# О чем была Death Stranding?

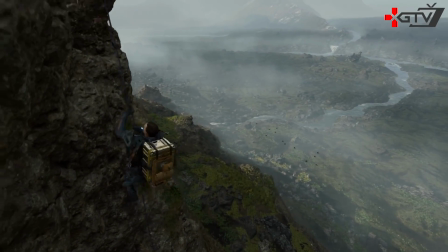(0:00)
Death Stranding. Игра, которая еще до ее выхода стала главной загадкой игровой индустрии.
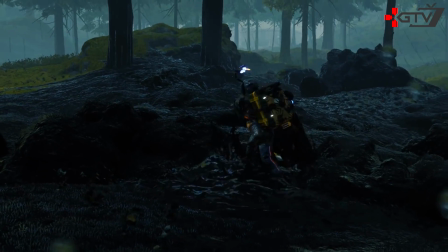(0:05)
Одних загадочность отпугнула, а других наоборот привлекла и заставила строить теории о сюжете.
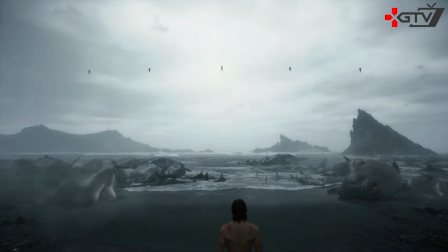(0:11)
Ведь это не просто симулятор курьера, а нечто большее. Приветствую, меня зовут дядя Леша, писал текст и монтировал изиалек, а духовный наставник Влад.
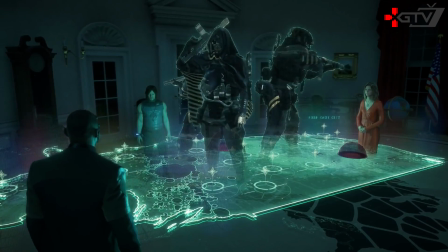(0:20)
Сперва поясню, что в этом ролике нет цели убедить вас в том, что Death Stranding хорошая игра или пересказать вам ее сюжет.
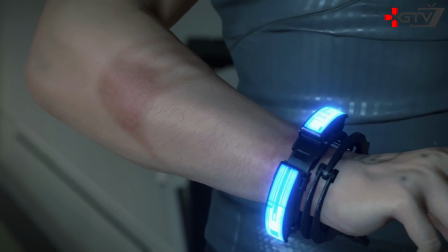(0:27)
Мы постараемся показать, как устроена структура этого сюжета, как раскрываются персонажи, какие приемы использовал создатель игры,
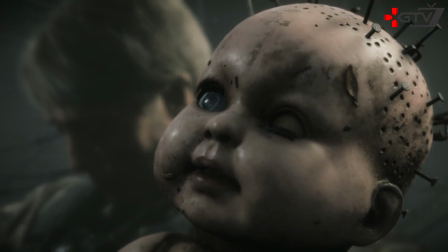(0:34)
японский геймдизайнер Хидео Кодзима, и где он преподносил нам раньше времени разгадки сюжета, который мы, впрочем, не могли понять.
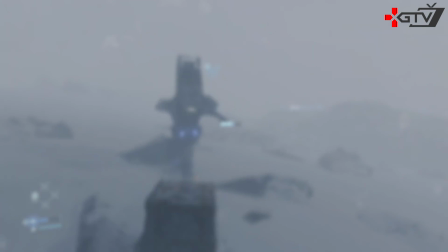(0:41)
Надписью на экране мы предупредили вас о наличии в этом видео почти всех возможных спойлеров к Death Stranding.
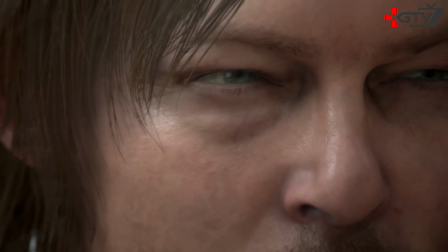(0:47)
И если вы готовы, давайте начинать.
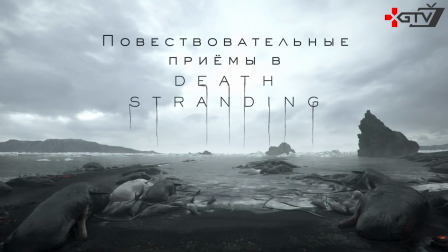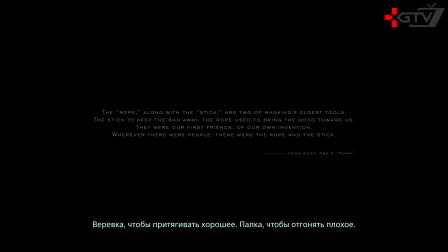(0:55)
Кодзима же начал с цитаты Кобо Абе, японского писателя, в которой говорится о главной аллегории игры, про которую Хидео и сам не раз говорил на интервью.
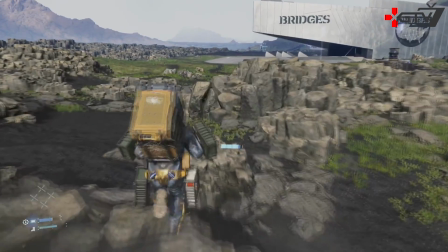(1:03)
О палке и веревке. В дальнейшем по сюжету еще будут приводиться эти символы агрессии и связи, но сейчас нам это не важно.
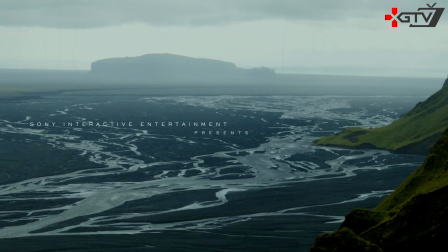(1:10)
Итак, перед нами пустынный мир, похожий на Исландию, но с ним что-то не так.
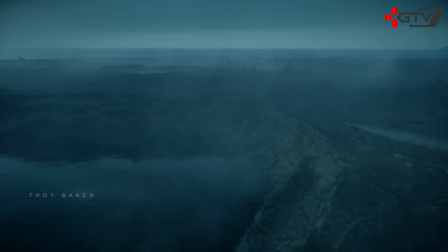(1:15)
Из земли торчат кристаллы в форме рук, черные нити тянутся к небу, а главный герой впервые показан нам проезжая рядом с воронкой, наполненной непонятной черной жижей.
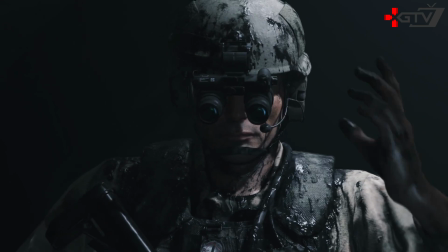(1:24)
В этом весь Кодзима.
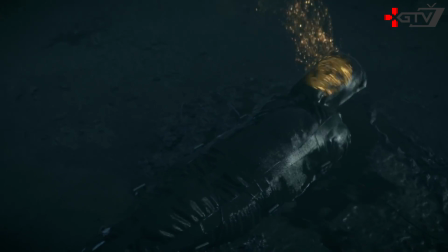(1:26)
Добрую половину игры он нам показывает то, что мы еще не можем понять, но наиболее непостижимыми выступают ее первые две главы, в них что только не показано.
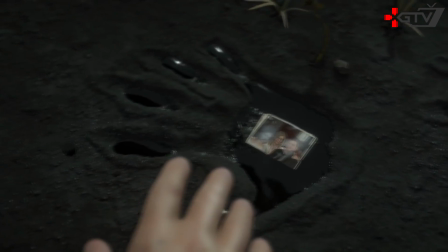(1:35)
Загадочный дождь, неизвестные потусторонние существа, которые оставляют отпечатки рук на земле, хиральная аллергия,
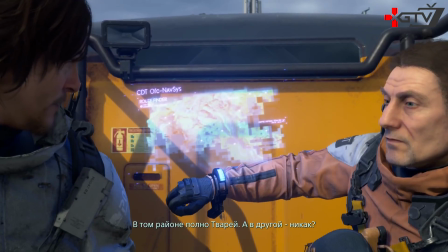(1:41)
дум, бриджи, скриптобиоты, некроз трупов, браслет, бриджбэйби, выход смерти, гигантские твари, взрыв.
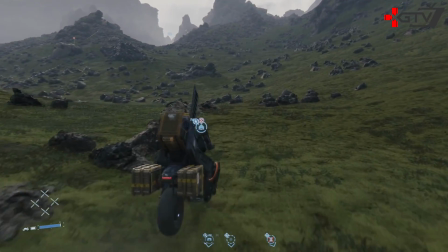(1:48)
Кодзима забрасывает игрока в сформированный мир, который живет по своим законам, но пока мы вообще не понимаем, что происходит.
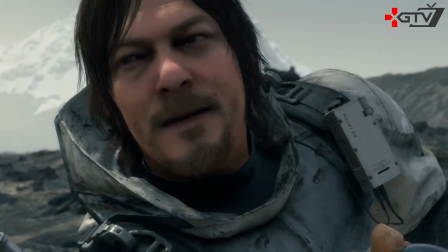(1:55)
Делается это для того, чтобы недосказанностью зацепить внимание игрока, пробудить в нем интерес, заставить задаваться вопросами о происходящем в игре.
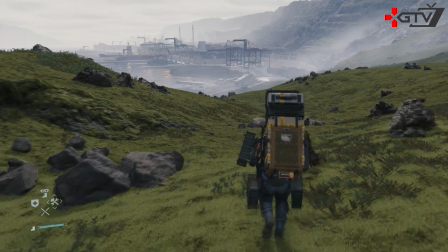(2:03)
Показывать, а не рассказывать. Наверняка вы слышали эту фразу, если увлекались внутренней кухней кинематографии или сценарного искусства.
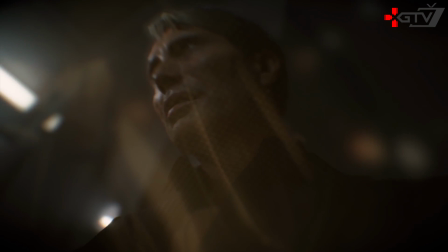(2:10)
Кодзима преподносит эту формулу по-другому. Он сначала показывает различные явления, давая нам возможность сложить собственную картину самостоятельно,
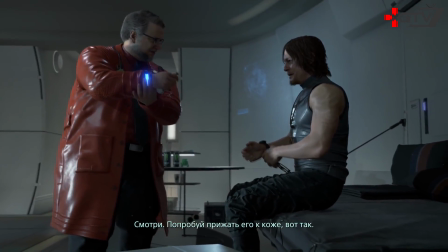(2:18)
а потом и рассказывает нам о них через персонажей, которые нам встречаются.
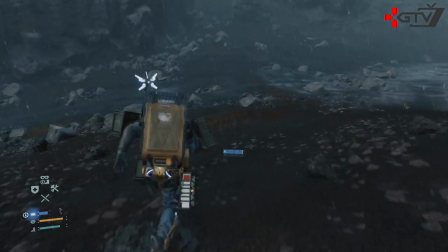(2:22)
К некоторым ответам с легкостью можем прийти сами, к примеру, когда первый раз показан темпоральный дождь.
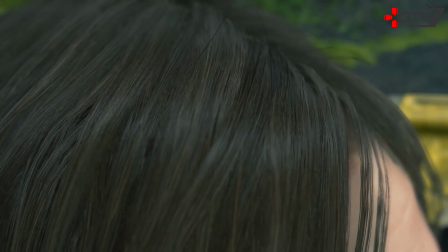(2:28)
Мы наблюдаем ворон, которые падают на землю и начинают разлагаться, а на голове у Сэма замечаем сидеющий волос после упавшей на него капли.
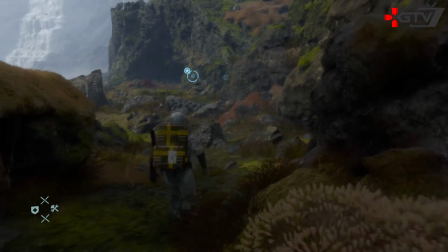(2:36)
И мы уже можем догадаться, что этот дождь ускоряет время для тех предметов, на которые он попадает.
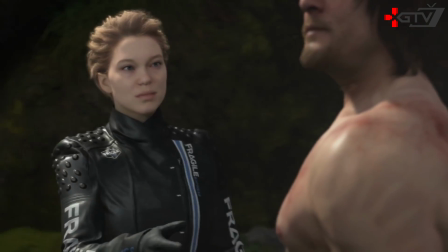(2:41)
Но нам лишь спустя какое-то время преподнесут название подобного явления через Фреджайл,
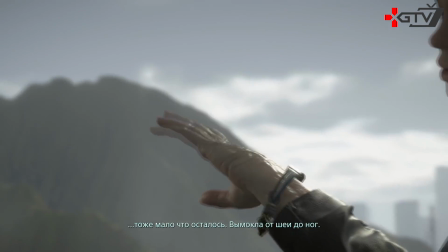(2:45)
и только после этого объяснят его свойства, подтверждая догадки большинства игроков.
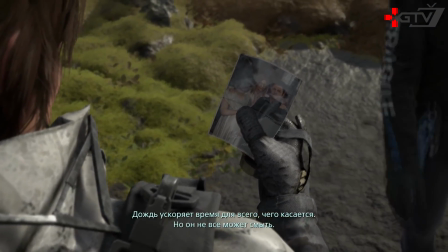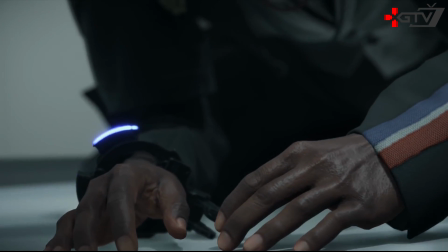(2:55)
Но бывает и другая крайность, когда игрок не может понять суть конфликта, так как его обстоятельства будут раскрыты позже.
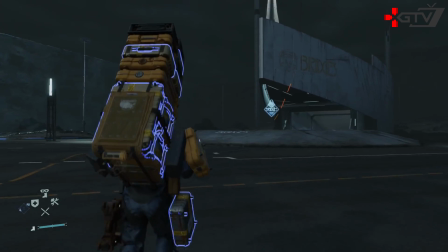(3:02)
Сейчас объясню. Есть сцена, происходящая после того, как Сэм уже протянул сеть по всей Америке, отговорил Амелию от уничтожения всего сущего и вернулся в наш мир.
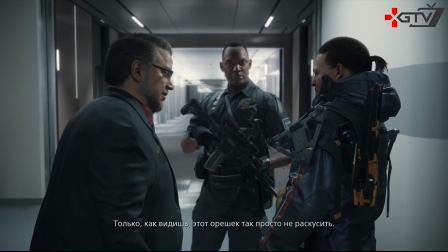(3:11)
Дай Хардмен дает присягу Америке, а Дедмен рассказывает, что тот виновен в смерти Клиффа.
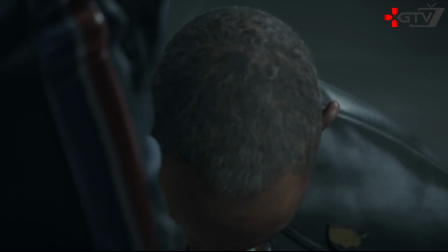(3:16)
Вслед за этим следует сцена раскаяния Джона в Садейном, и хотя она очень трогательна и драматична, вызывает скорее эмоции, схожие с теми, которые испытывает Сэм.
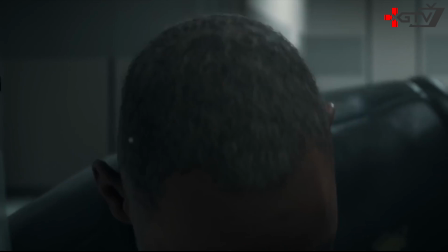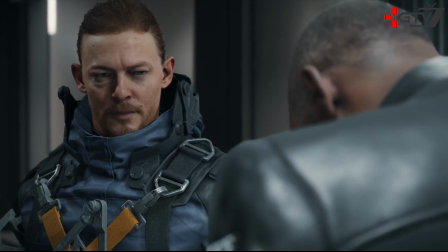(3:32)
Мы так и не можем понять, как связан главный герой с Клиффом и почему своё раскаяние Джон вываливает именно на нас.
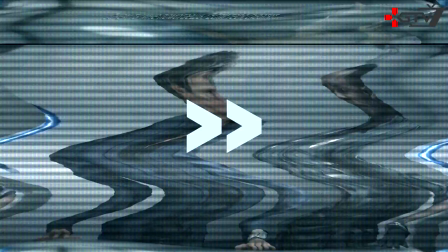(3:39)
Но спустя полчаса причина станет ясна – Клиффорд Унгер – отец Сэма.
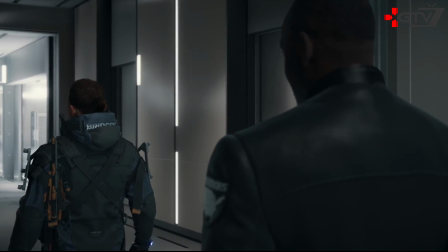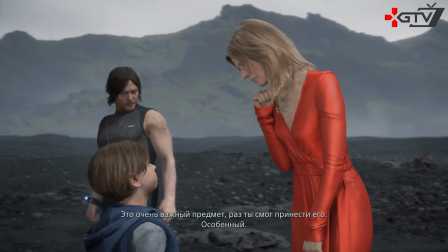(3:50)
Другой прием, который использует Кодзима, называется Dream Sequence или последовательность снов.
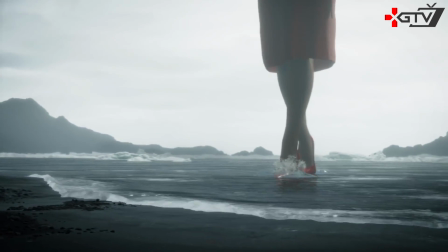(3:55)
Это техника, используемая в повествовании, особенно в кино, которая применяется, чтобы выделить короткую интерлюдию из основной истории.
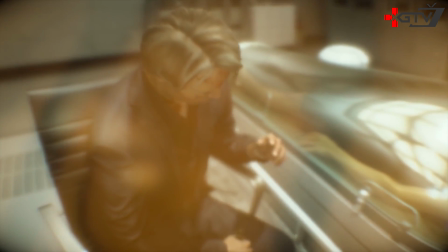(4:02)
Она может состоять из флешбека, флешфорварда, фантазии, видения или сна.